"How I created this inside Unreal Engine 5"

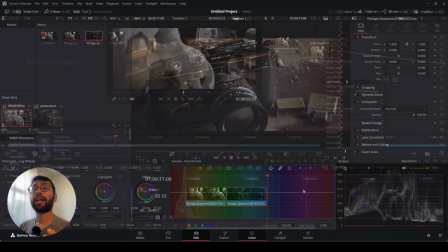(16:08)
I also started adding a few more elements like window lighting, or like a haze of light coming inside from the window,
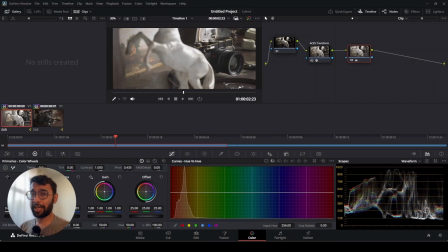(16:16)
and I also started adding some vignette in my scene to have more depth and focused view. In order to add more warmth to my scene, I wanted to add a tinge of yellow to the color temperature,
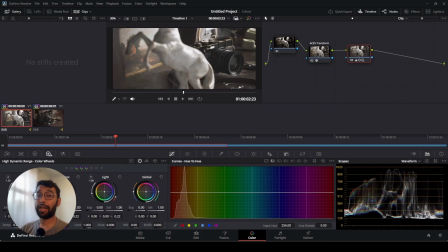(16:31)
and I also wanted to have some softer but cooler shadows to complement the warmth.
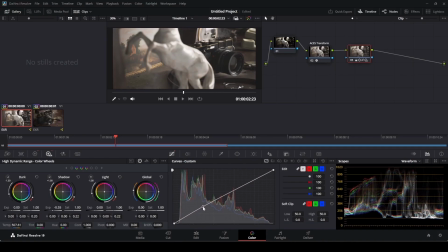Now my last step was basically rendering out the entire scene from DaVinci, and I choose MOV format for my renders. You can go with any format that you need.
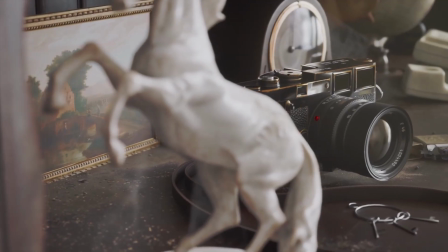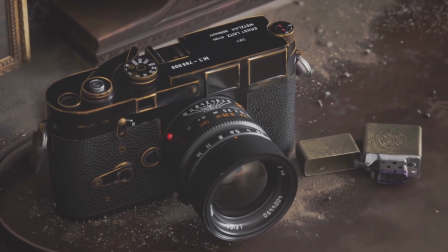That's it from me for this episode, and I hope you liked the video and I hope you learned something. Take care. Bye.